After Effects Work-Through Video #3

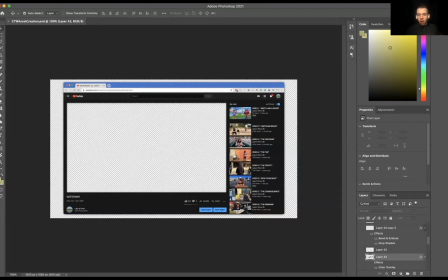(0:00)
or Photoshop. Okay, so looking at what we actually have in that software, so or in that clip, all the things that kind of went into making that. All right, so in the YouTube video for this, let me turn, okay, so this is kind of my main folder here.
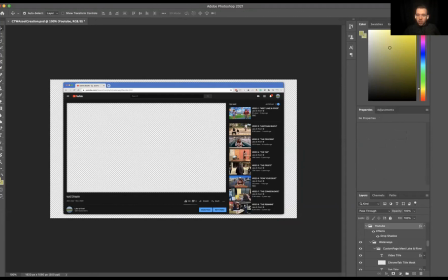(0:14)
In here, this has a drop shadow on it. So this is the YouTube frame. The overall YouTube frame has a drop shadow. So everything inside of it, you can add those shadows and things to packages as opposed to just individual layers. You can also see that means there's a drop shadow underneath this inside frame too.
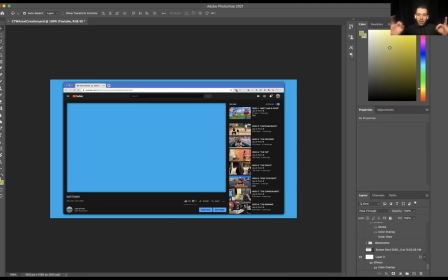(0:33)
So it creates a little bit of depth inside and a little bit of depth outside.
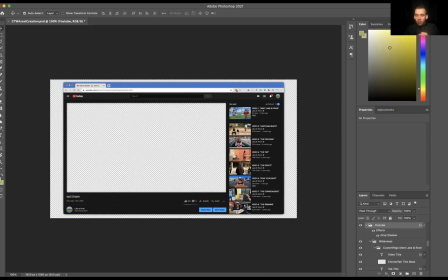(0:37)
All right, the other thing about this, so we have the different aspects to the actual Waterways page. So this is the custom YouTube page. So basically I had to make a YouTube page. Each one of these images and titles are the names and titles. So this is Hardigan Beach is scene 2. Scene 3 is the process. Scene 4 is the tap. Scene 5 is the profit. Scene 6 is, yeah, on and on. Okay.
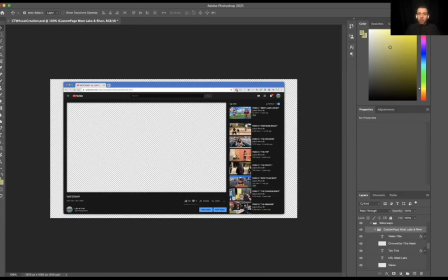(0:56)
So basically in the dialogue, she talks about how she made a playlist for everybody about the environment and how we can, and we're going to share that and watch it. So that's what we're watching is a playlist. Okay, a YouTube playlist. That's our frame. In the scope of what the audience is viewing, the frame is YouTube, right? And that's why at the very beginning it says set it full screen, because if it's set to full screen,
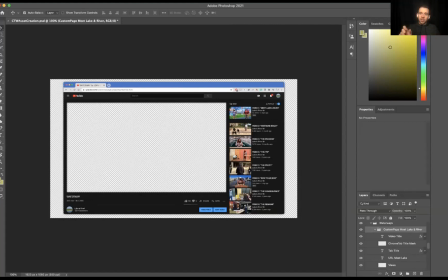(1:16)
you'll be gotten by those gags of like the click here, you know, click to skip and things like that. And looking at the actual YouTube frame, it gives it a whole nother layer when you're looking at it the way you would a normal computer. You forget that you're looking at a video and you think that you're watching an actual screen, which is a problem for me,
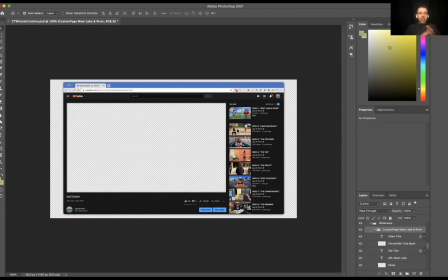(1:32)
because oftentimes when I save these videos and export them, they'll be the window and I think I'm in like Photoshop, but I'm literally just looking at a video of Photoshop and I'm like trying to click around. I'm like, oh, right, I'm not in Adobe.
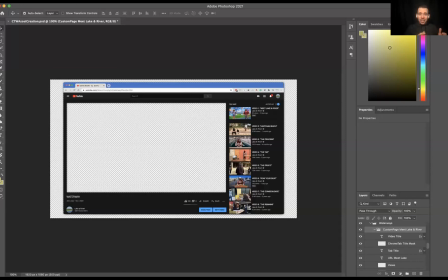(1:45)
Okay, so in here to do this, basically the first thing I brought up a window of YouTube and I just brought any window. This is what my YouTube layout looks like, the color palette and whatnot. And so basically what I did is I did a screenshot where on the Mac you hit Shift Command 4 and then basically you can drag,
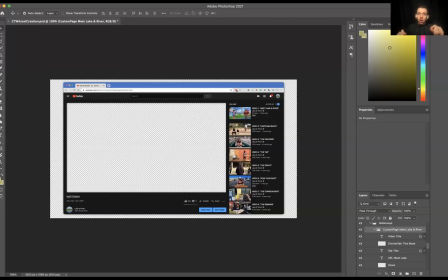(2:03)
and whatever box you drag and create, it'll take a picture of and it saves it to your desktop. I don't know what it is on PC, but it's very useful tool to be able to take shots of things that you're actively working on, right?
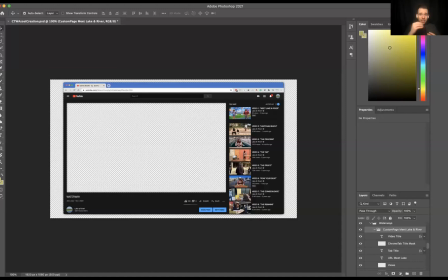(2:15)
So if you're working and you really want to recreate what a text message looks like, it's a lot easier to take a screenshot of a text message box and then pull things out of it and add things into it. So when we're looking at this we didn't make a YouTube page for Lake and River. We had talked about it, but we never got down to it.
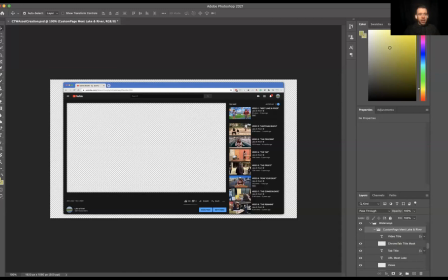(2:30)
But basically looking at it, this is the YouTube title, okay? So the title of Waterway is just a text box. I can come in here to this text box, double click it and make it window triple.
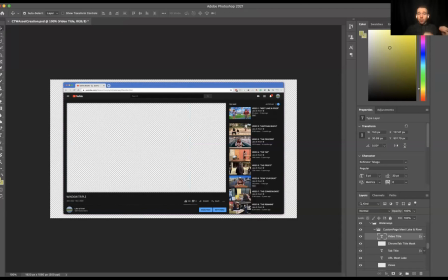(2:44)
I don't know. I just came up with a phrase, right? But what I did was I went onto YouTube and looked at what kind of font it was, and I tried to mirror it and match it as close as possible. Command Z gets me back to Waterway. And I lined it up with where it would go in the actual thing. I gave us 202 views.
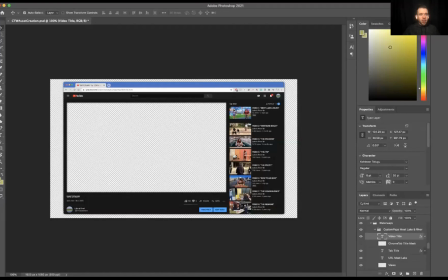(2:57)
So if you look here, what is this? The Chrome title mask. Oh, okay. So at the end, notice at the very top right up here that if you look on a YouTube page or on a Google Chrome page, it actually fades out the text at the end.
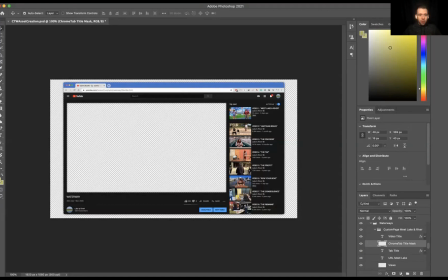(3:13)
So I literally added in a little mask that fades out. If I move it, you can see it's literally just that background in a gradient format. And creating gradient's really easy. So I'm just going to add a layer so you can see. But if you come over here to the paint bucket, what is the paint bucket?
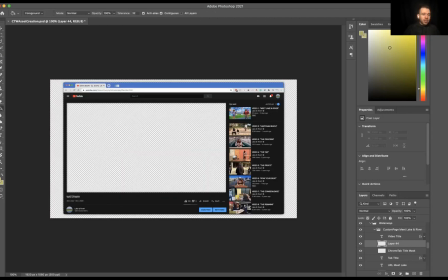(3:30)
It normally starts as the paint bucket, which we know does just the paint bucket. If you set it, I'm going to make this color more interesting so it's not one color.
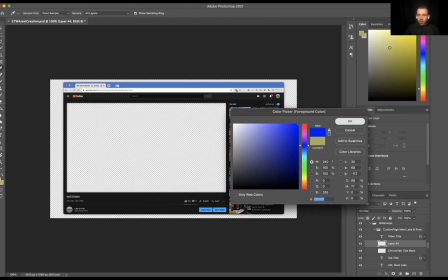(3:37)
Oh God, those are such terrible colors. It's for the project I'm currently working on.
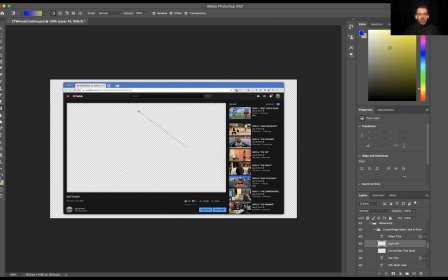(3:41)
But if you click on it and hold and you go to the gradient tool, basically you draw a line, you click and hold and draw a line and it creates a gradient. If I do a short line, it's a very thin line gradient. If I go all the way from corner to corner, it's going to start that gradient differently.
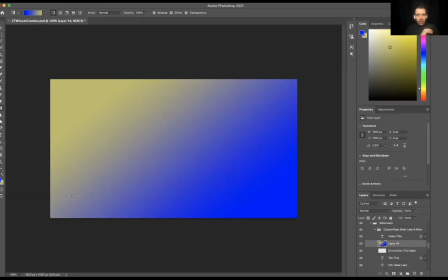(3:56)
So if you see any of the videos that I do online, I always have a gradient in the background because it creates a little bit of depth, it adds a little character to it, and it just kind of deceives the eye and mixes it up.